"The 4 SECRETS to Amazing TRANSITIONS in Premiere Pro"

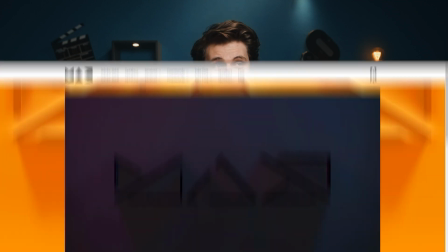0:04 Hey folks, welcome back to Premiere Basics. And you know, last week I was a speaker at Adobe Max.
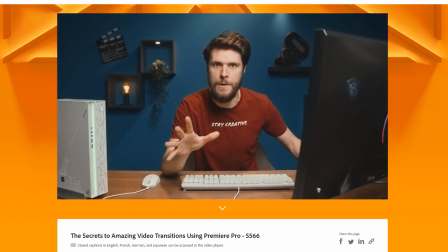0:10 I gave about a 20-minute session there about transitions. I'll leave a link to it in the description down below because you can rewatch that. But I thought to take some of the essentials from that session and bring it here to YouTube. So, transitions. Basically when you have two clips that follow up on each other, you have a transition in its most simple form. Yes, a cut is a transition, but that's not really exciting, is it? Well, actually we can make a simple cut more exciting. And I'll show you that a simple cut is 9 out of 10 a better transition than something fancy like this. So, these are the four secrets to creating amazing transitions in Premiere Pro.
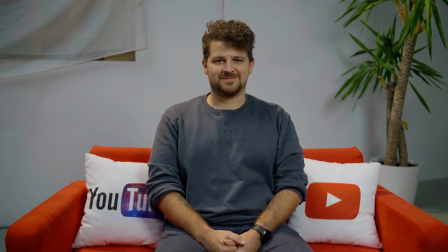0:48 And we're gonna start off with movement. When you have two shots where the cut matches in movement, we actually get a nice transition. They flow together. But this means that we're going to have to pay attention to it while filming which isn't always so convenient So what I have right here is a more static shot
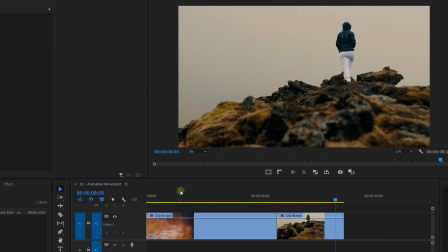1:06 followed by one moving shot So my idea now is to bring movement into the first shot Linking the two clips together to do
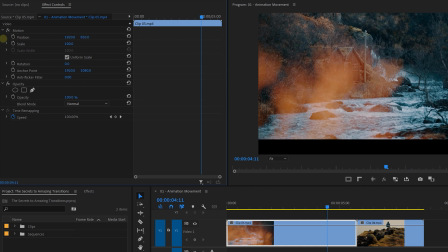1:14 that select a clip head over to the effects controls and pull the position up a little bit And hit the stopwatch to create a keyframe
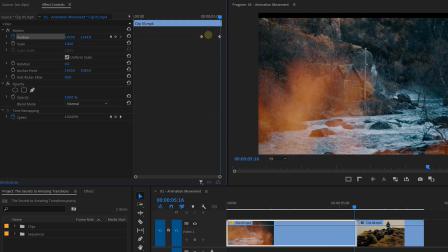1:20 Go till the end of the clip and move its position down And this creates an automatic new keyframe and we have the clip tilting upwards. Now to remove the black borders just increase the scale a little bit and there you go. Now the animation looks fake.
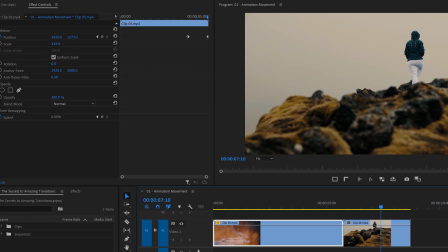1:34 It's not a realistic camera tilt. So expand the position property revealing its curve.
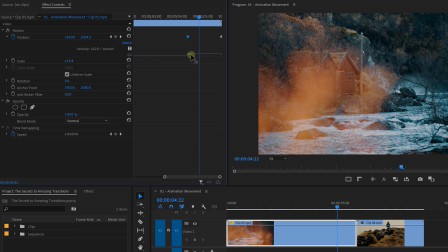1:40 The lower the curve the slower the speed of the animation. So I'm going to pull it down in the beginning to make it accelerate slowly going faster till the end.
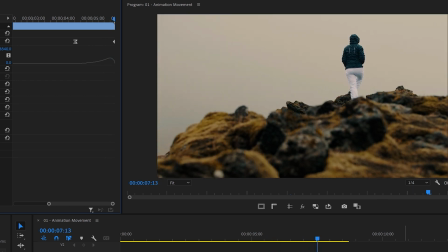1:49 And now let's have a look at the transition. They flow beautiful together, creating a transition with matching movements. The next technique is called expectation. I have a bunch of clips here of these waves. Now, at the moment they just cut from one wave to another. But now let's build upon the expectation of the viewer and you'll see that they transition much better.
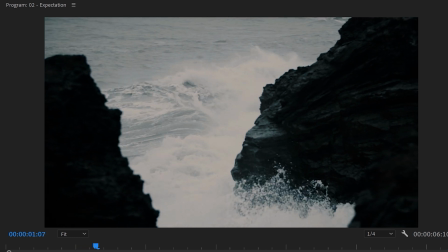2:10 So, in the first clip we see the wave going to the right. In the second clip it goes to the left. The viewer expects this wave to continue to go in the same direction. So, let's do that.
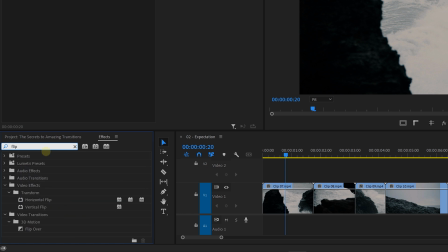2:20 In the effects library search for the flip effect and we're going to use the horizontal flip.
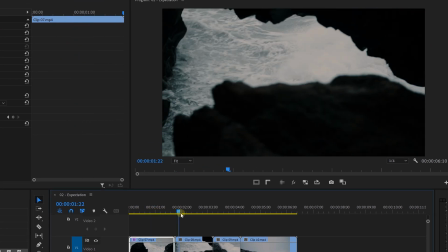2:25 I'm gonna drag this over to the first clip. Now both of the clips go to the left, which already connects to movement, but also fills in the expectation of the viewer.
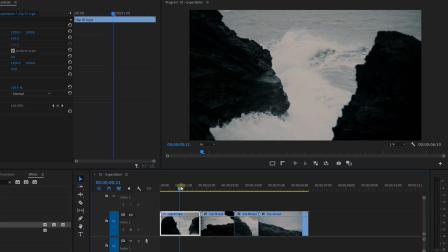2:34 Now it goes much further than that guys, in the first clip the wave is losing its momentum.
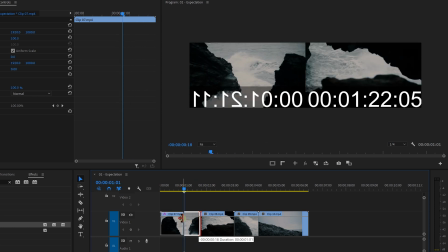2:39 So I want to trim this clip to keep the strong movement in the wave there.
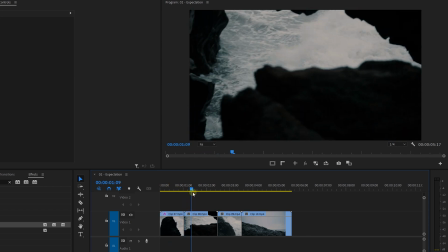2:43 And this way the expectation is that the strong movement continues in the second clip.
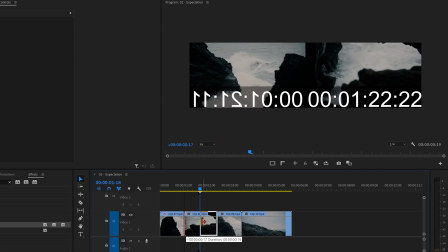2:49 That second clip starts a little slow. So I'm going to trim that as well so that the cut into the next one has a more heavy movement of that wave too.
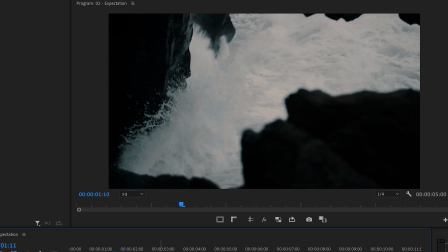2:57 And playing this back now you can see how these two clips transition greatly.
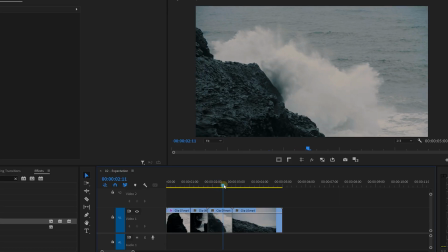3:01 Now in a clip that follows we can see the wave crashing onto a rock and it continues in the last clip.
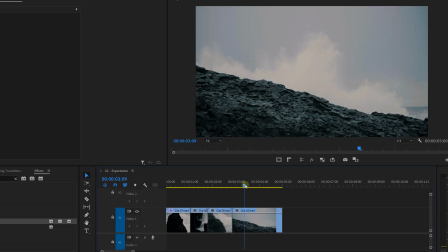3:07 However, here we are losing momentum again as we start with an empty shot. So I want to trim this until we also see the wave in there.
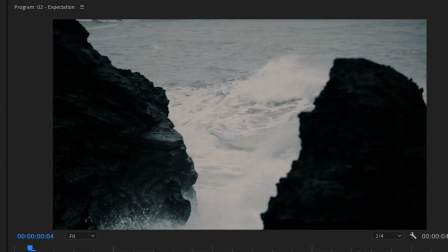3:14 And we now have a nice sequence of waves that follow direction. keeps momentum and does fill in the expectation of the viewer. Now this technique is always used in those fast action movies such as a car chase scene.
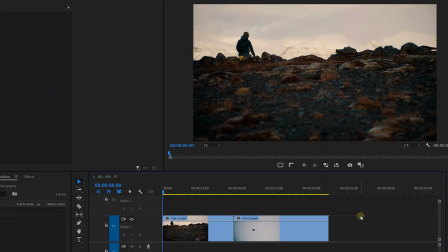3:27 Moving on to transition secret number three and this is my favorite. We have a shot of Kim just walking in the distance and then we cut to these birds.
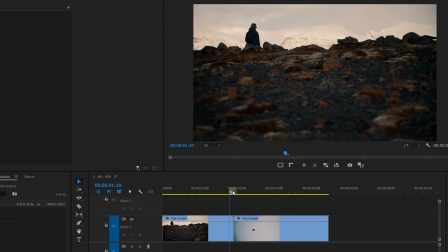3:35 At the moment they don't transition very good, but we can change that with the point of interest technique.
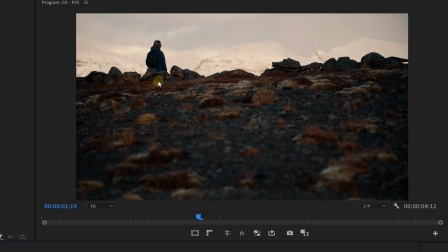3:42 The audience is looking at Kim in this shot. This is their point of interest. And I'd like to mark that for a moment.
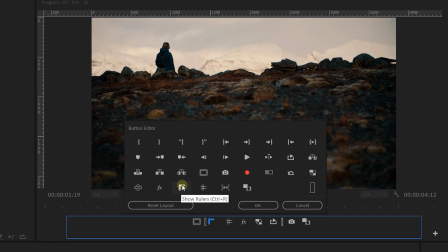3:48 We can enable the guides and the rulers from the program monitor. If you can't see these buttons, just simply drag them from the button editor to the layout.
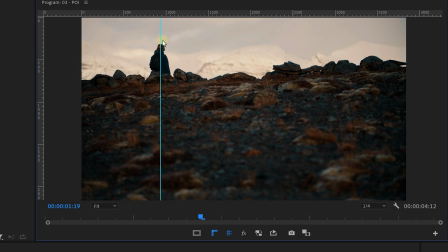3:56 Now what this allows me to do is to drag out guidelines from the rulers. And I'm going to make a cross to where the audience is looking at.
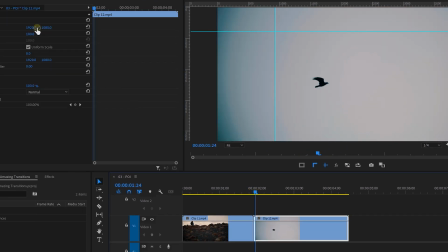4:03 In the follow-up shots, the bird, which is going to be the new point of interest, it lays somewhere else.
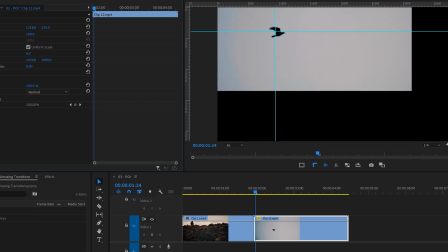4:09 This is why it's a heavy cut.
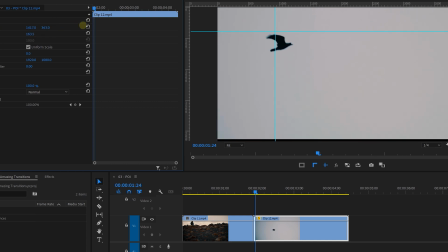4:10 Now we can make this a more smoother cut by scaling up this clip and repositioning it. Repositioning it. Damn, that's a hard word. You get what I mean. Moving it to the cross.
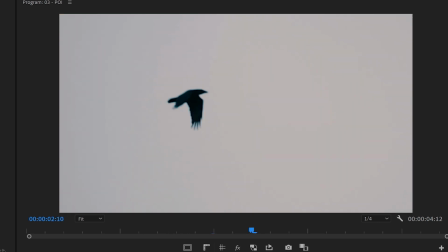4:22 Now playing this back now, the two clips transition beautifully, because they share the point of interest. And this is what allows those fast-paced edits to happen. The audience sees and understands each shot, even though it cuts so fast. And this is because of the shaded point of interest. And I can actually make an entire video about this, as the point of interest is something that we can do so much more with. It's an extremely powerful editing technique and if you would like to learn more about this then definitely check out my class on cinematic compositions.
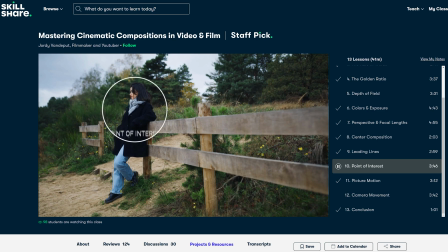4:52 A lot of these editing techniques rely on good camera work and in this class I teach you everything about it.
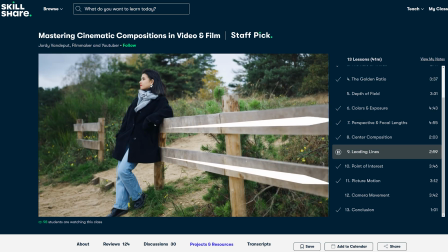4:57 You're going to learn about framing and how to guide the audience around the picture using techniques such as leading lines, perspectives, motion and so much more.
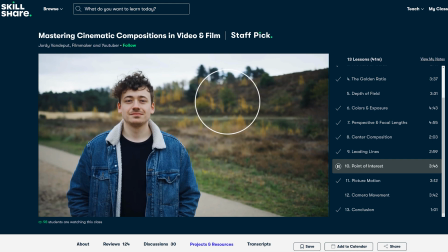5:06 It's a short curated class that you can learn fast and practice these professional techniques yourself.
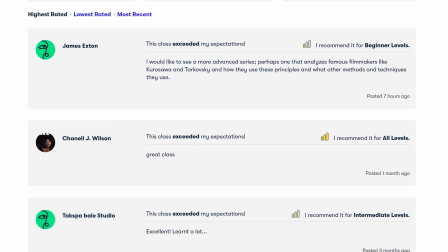5:11 Now we've been getting tremendously positive reviews on it from more than three and a half thousand students who already joined. Now you can choose to stream the class from Skillshare. This works just like Netflix giving you access to all the classes on their platform including ours.
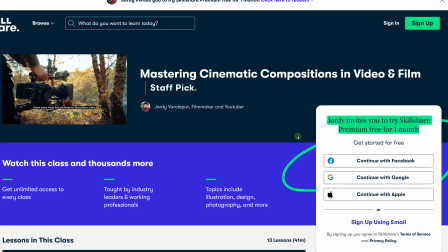5:26 And the first month is for free because we are among the top teachers and are able to give you that.
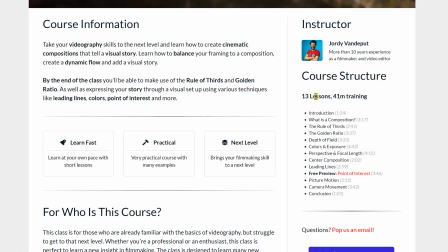5:30 Or you can also purchase it as an offline download giving you lifetime access. There is a free preview lesson on our website which goes more in depth about the point of interest. So, definitely click the first link in the description down below guys for all the information and I really hope to see you in my class. Alright, moving on to the last transition secret which is subject movement. We've seen matching camera cuts before, but we can also do something similar with matching subject movement.
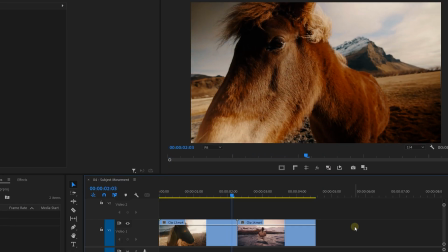5:57 We've got a horse right here which is turning its head and then Kim in the water turning her head.
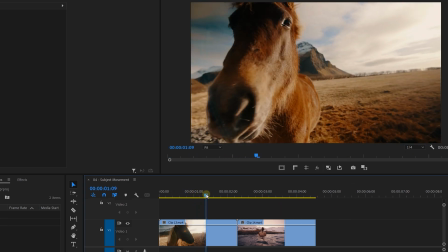6:02 Now, for the first clip we're going to trim the horse clip so that we cut into the movement.
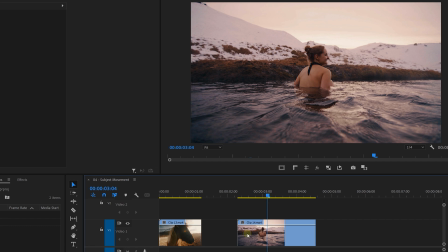6:06 For the clip that follows, we're also going to cut into the movement. And now these two clips transition because of subject movements.
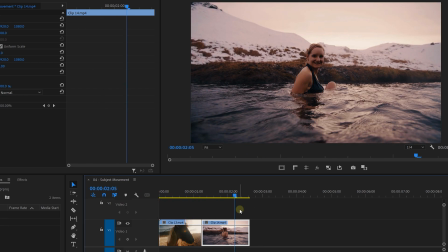6:15 The turning head continues from the first clip over to the second clip. They connect together in harmony.
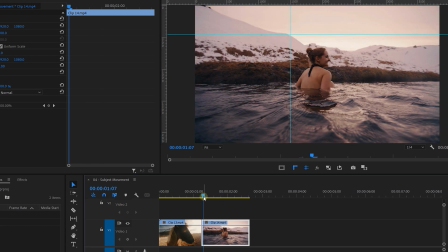6:21 Now we could take this even a step further by also making them match on the point of interest.
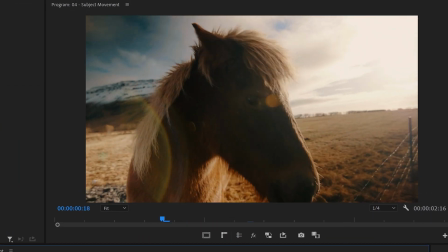6:26 Just look how great this transitions now. A simple cut done the right way. I hope you learned something new today guys. And if you enjoyed the video, definitely hit that thumbs up button. and don't forget to subscribe to see us every single week. And also, I hope you see you in my class. Thank you so much for watching and as always... ...stay creative!